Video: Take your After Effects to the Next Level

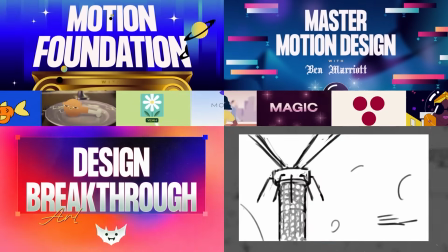(12:20)
If you want to level up your motion design skills, I've spent a year building each of these courses to help you do that as quickly and effectively as possible.
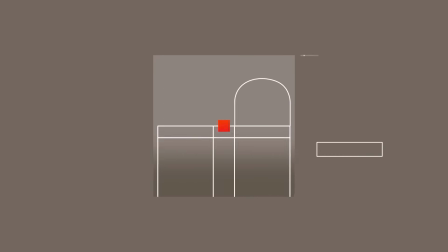(12:28)
I teach a structured format that builds on each skill while creating new projects for your portfolio at each stage.
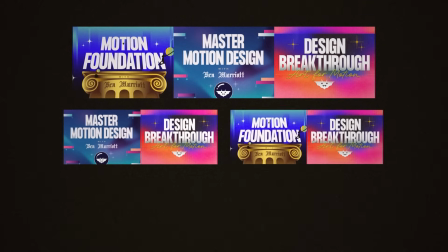(12:34)
And we've created some incredible student collab projects as well. You'll also save hundreds of dollars when you bundle courses together, and in the end, you might just explode.
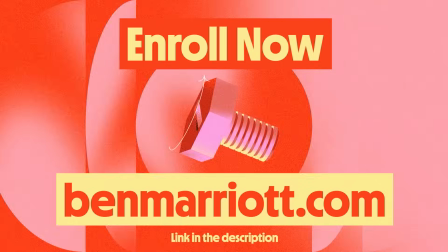(12:43)
They're all on benmarriott.com. Come and learn motion design with me.
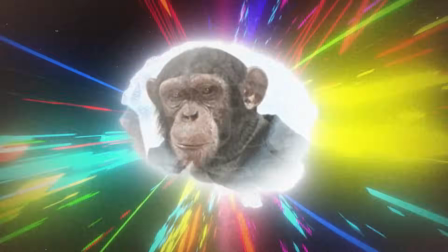(12:49)
When our consciousness finally escapes its physical form and we can perceive every possible creation imaginable,
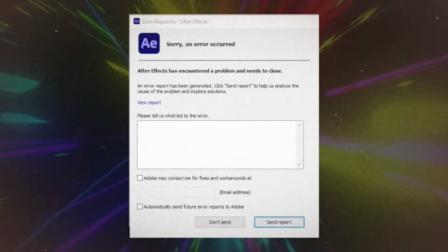(12:55)
we can achieve some pretty nice animation in After Effects. So I recently made this chili animation.
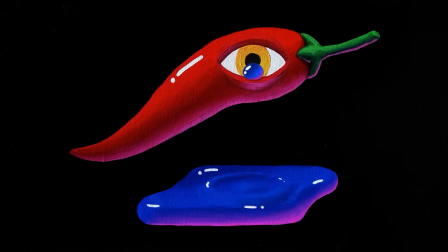(13:02)
I painted this chili and animated over it to match the painterly texture. This was done frame by frame and took ages, so I would not use that process again.
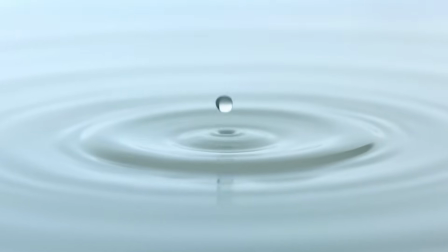(13:11)
Instead, for this video, I wanted to create something similar, but more detailed and with a bit more of a cleverer process in After Effects.
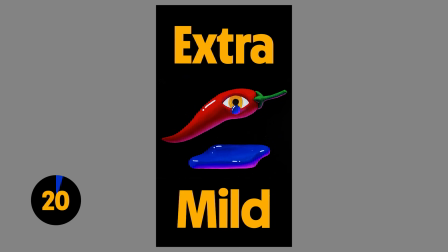(13:18)
If you're curious about this, here's the 20 second process that I took. I did the roughs in Calipeg on my iPad.
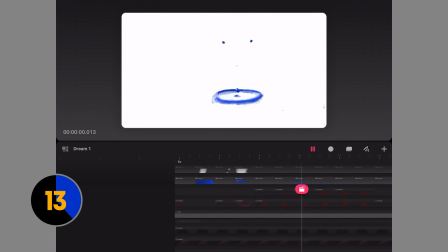(13:24)
I wanted to do the cleanup in Procreate Dreams, but I forgot it didn't have a selection tool until it was too late and I had already done a bunch.
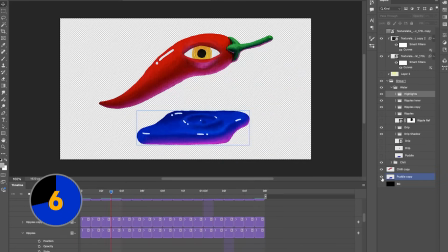(13:31)
So I then had to move it again into Photoshop to clean it up. Then I added text and texture in After Effects.
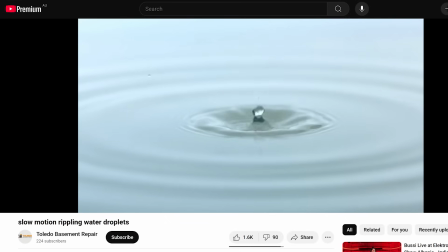(13:37)
This is also included in that project file if you want to dig around in there. So I found a nice satisfying slow motion raindrop video to use as a reference. And this really has 2 main components: the water drop falling and the ripples.
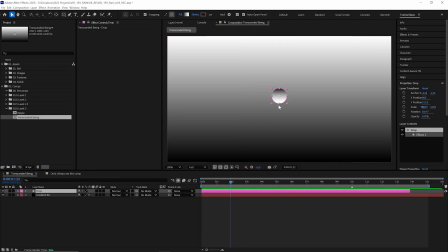(13:50)
The raindrop is just a circle with a gradient, and we also have a gradient background too.
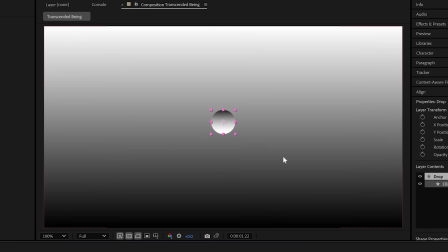(13:55)
I kept everything in grayscale because we can color those with effects later. For the ripples, I figured I could create a single one and then duplicate that for all the others.
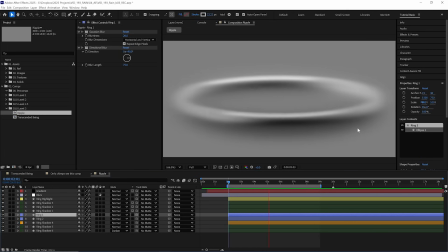(14:03)
So we'll start with that one first. This is what the final result of that looks like. And this was a bit of a repetitive process with a fair bit of experimentation to get this look.
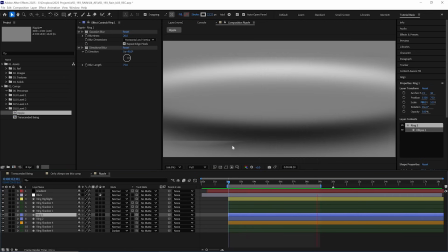(14:12)
So instead of going through it step by step, which would take much too long and be very boring, I'm going to walk you through what each one of these layers does and what they're adding to this effect.
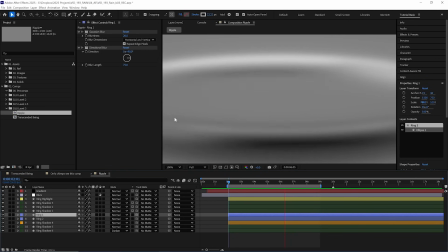(14:21)
Again, everything is included in the project files. So this is in a separate comp. Now the background is gray, but that is just so we can see this clearly.
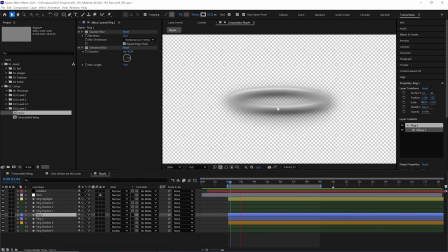(14:27)
If we turn the transparency on, we can see that it is just these ripples and their shading. That's so that when we start stacking the ripples, we can see the ones underneath.
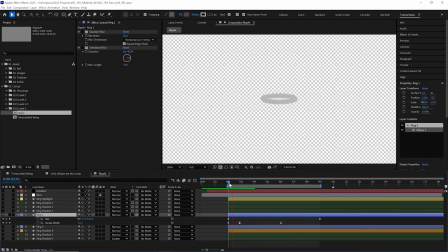(14:34)
So let's remove everything back to the first layer, pretty much the only animation in this whole thing, which is a single ellipse, increasing its size, and I've got a few keyframes on its stroke width as well.
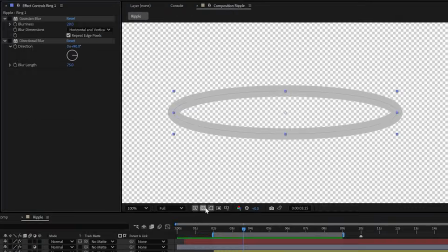(14:44)
Just expanding and easing in pretty slowly. I'll put the background back on and I have two effects on that.
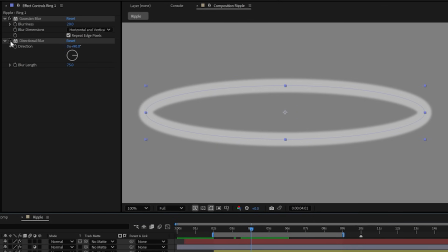(14:50)
I have a Gaussian blur just for some initial softening, and then I have a directional blur as well, which softens it more horizontally.
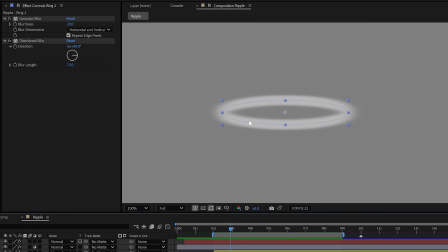(14:56)
And that's to create a bit more of a tapering effect as this kind of rolls off the edges into the sort of the flat plane of the water, or at least give that illusion.
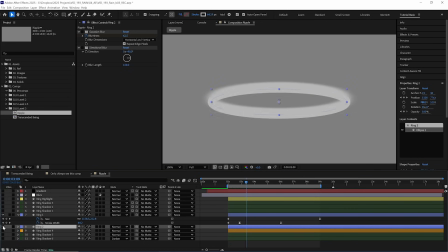(15:03)
Then I created a duplicate version of that layer and lowered it down. So this sits underneath and is even more blurred to get more of that tapered look.
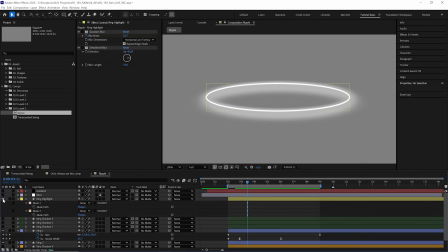(15:10)
So it's a bit sharper at the top and softer at the bottom. And that is the main shape we're working with. Then for a highlight, I added another duplicate, this time colored it white and really shrank down the stroke width. And for this one, I added two masks. So now only this top left section and this bottom right section of that highlight are visible.
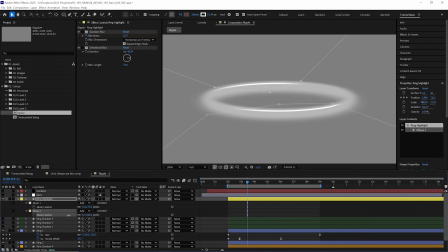(15:27)
Those masks are also feathered as well, so we don't have a harsh line. This comp is all about keeping everything soft. Then some more blurs back on top of those. And then I did the same thing for the shading. This is just a dark layer, this time lower down, feathered masks as well in those same areas, and then blurs back on top.
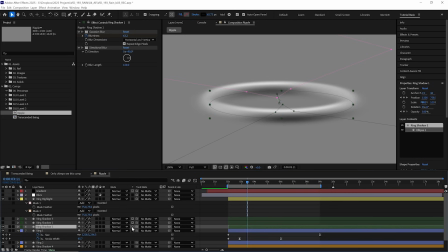(15:43)
This I did set to preserve underlying transparency, so it is only affecting the pixels underneath.
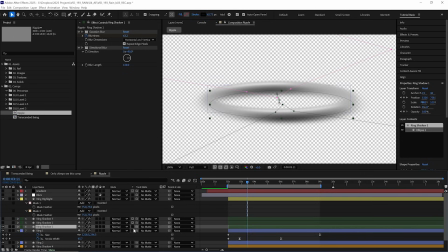(15:49)
If we turn transparency back on, here that is off, and it is sort of creating more pixels. But if we turn this on, it is restricted to just the existing pixels underneath.
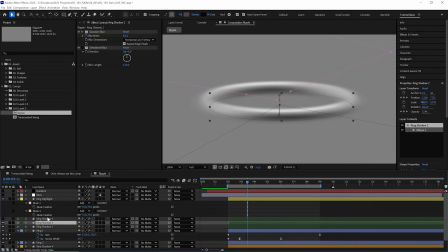(15:57)
Everything else that's transparent is preserved. Then I did two more versions of that layer, each one moving it slightly down and making it a little bit softer.
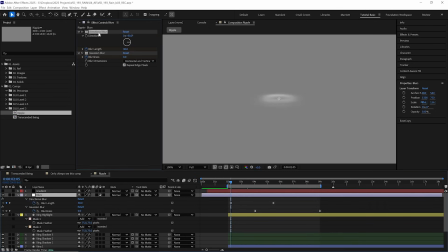(16:06)
Then I put an adjustment layer over everything and animated a directional blur and a Gaussian blur to blur it out even more as it gets wider,
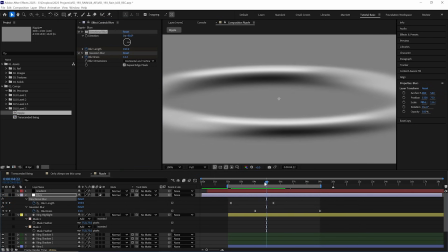(16:14)
so it gets softer and softer, flattening into the water.
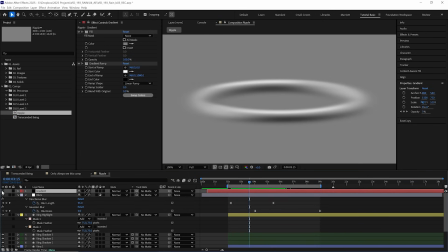(16:16)
Now, the ultimate way to soften it was to actually add the gradient background from our main comp over the top of everything and then have that slowly fade in.
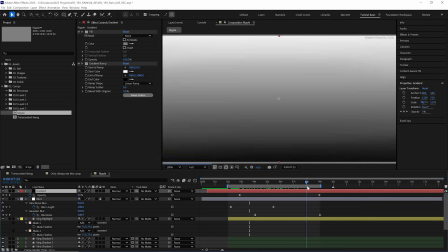(16:24)
So by the end of this comp, it will look exactly like the background.